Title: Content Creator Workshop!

So this, I'm going to do a screen share now and we're going to take one of these. Switch your mic too. I think here. Oh yeah. I'm still on the MacBook. I should be coming through the regular one now, right? Yep. Okay. So now what I'm going to do is I'm going to open up iMovies. This is another free thing. And everybody uses, you know, a different platform for this. You don't have to use iMovies or anything like that. If I could get it to open right now.
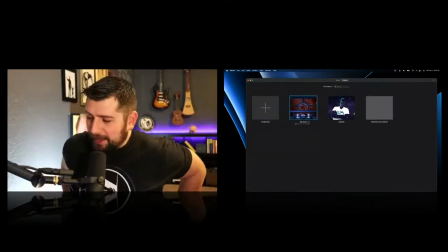There we go. Everybody always takes the Educator's Atlas course and then goes out and buys a Mac right afterwards because they see all the stuff that you can do on an Apple computer.
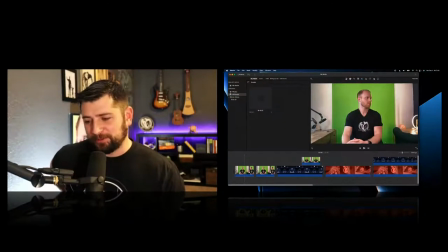And I'm sure you could do a lot of it on... Actually, probably not on a Windows, but so this is, imagine that I just took this.
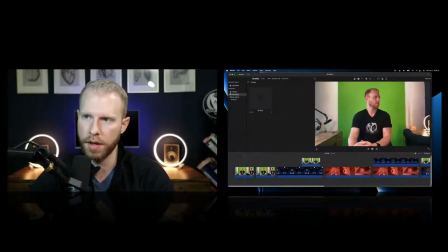You guys can very easily see from that setup. This is not anything fancy, right? So how do you go from, you know, just having yourself in front of a green screen to actually doing something with it?
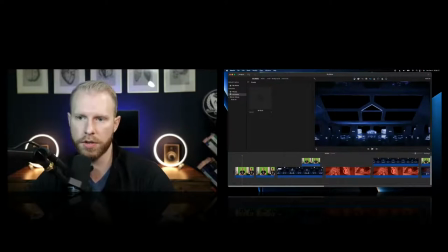So, you know, I could take one of these things and you're like, okay, let's grab something I want to put in the background. I just grabbed silly examples. I just threw this stuff together from stuff I found real quick. And so it's like, okay, maybe I want to put myself in this spaceship and these, you know, this is green screen too, where these things are cut out and that's really, or it could be a PNG where parts of the image are missing. And you're like, okay, I want to put myself on top of that.
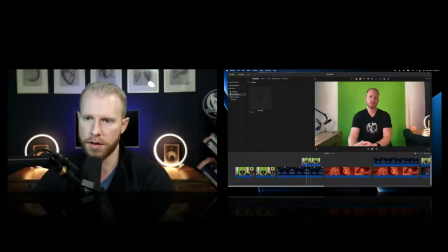I'm just going to see how it looks. And so you come in here and so you drag this up here and you're like, okay, how come it's not working, right? So on this program, for example, you just come up here to this little picture in picture thing. I'm just showing you guys how, this isn't a tutorial on how to use iMovies or anything like that.
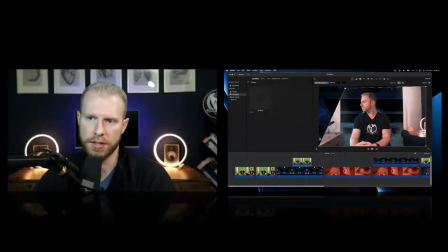This is just an example of how easy this is. So you guys understand the process and it really doesn't take any time. Imagine I recorded my whole video in front of that green screen. Now I just come in here, there's a little cleanup tool and that didn't go very well.
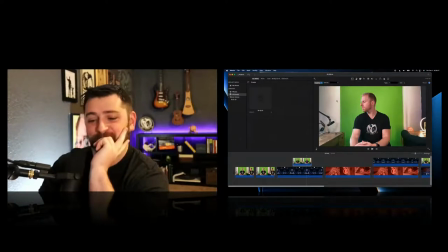Well, reminds me of that picture. Yeah. Let me try that again real quick.
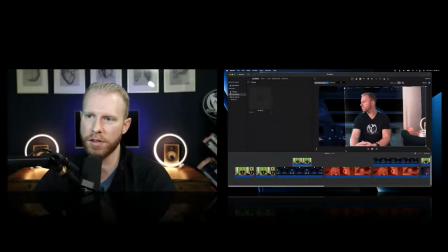Yeah, you can key out, it's called keying. This is called chroma key and you can key out too much yourself. And so I won't do a super good job on this, but generally you just get rid of a bunch of that stuff. And, you know, it starts to look like, okay, you know,
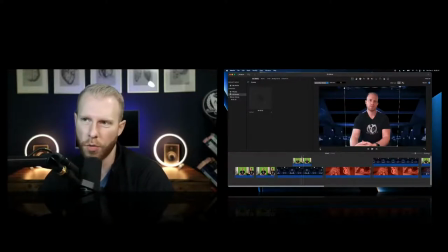that doesn't look like very impressive right now, but it's not the worst, you know, that could be a different background. So what if I wanted to add another layer? Maybe I want to make it look like, this spaceship is flying through these, maybe it's microscopic and it's flying through this blood vessel, you know? So I could take those two and I could stack them, you know?
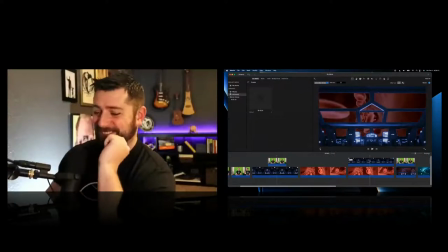And so now it, you know, it's pretty cheesy, but it looks like it works, you know? And then, so then I could take myself and say, I'm going to put myself in there.
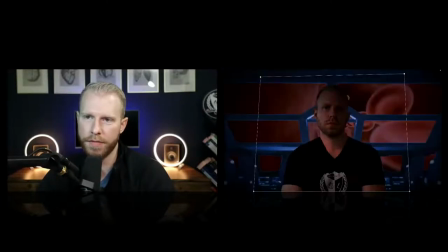Right. So not the best, but this took 3 seconds, you know, that is not very difficult to do. And you can tell that I really edited the colors on myself as well, because it wouldn't make a lot of sense if I was super brightly lit, you know, in this scene, right?
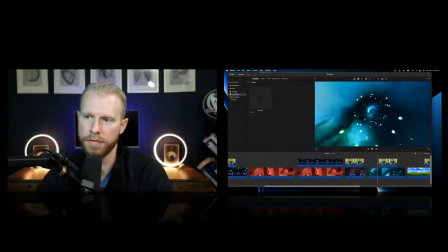Or if I was flying through this like wormhole, like obviously my colors would be much different.
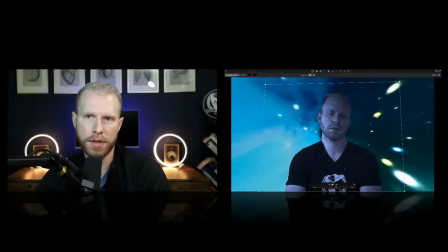So you have this wormhole. I wouldn't be like, you know, red and yellow in here. I would be very washed out, and I would be like a gray blue, right?
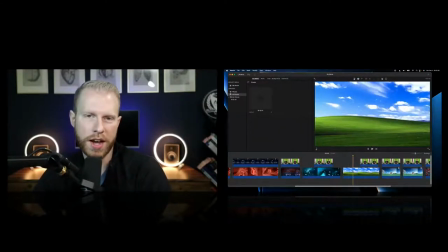Or like, imagine I take this Windows 98 background and I did my green screen. And so I would be like really overexposed in this one. You see how the blacks aren't as deep. My shirt's kind of washed out because it's almost like I'm out in the sun or something, right? So now that looks a little bit different.
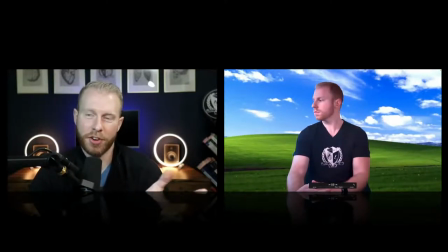Still, you know, for garbage, it doesn't look that bad.
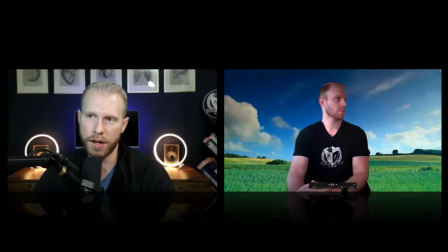Or I could take like a moving background, like this one. And yeah, maybe that looks a little bit better. I could probably do a little bit better on the coloring. What you're going to see in a lot of green screens, and here I added like an effect.
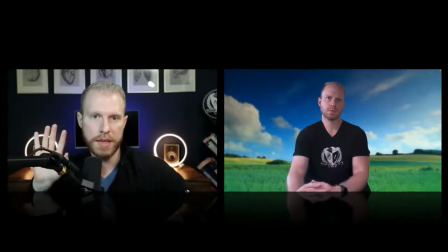This is all very easy to play around with. I added an effect to me and the background, and now it kind of looks like I match a little bit, right? Like going from that Windows 98 to this one, it looks a little bit more believable. And green screen doesn't always have to look believable.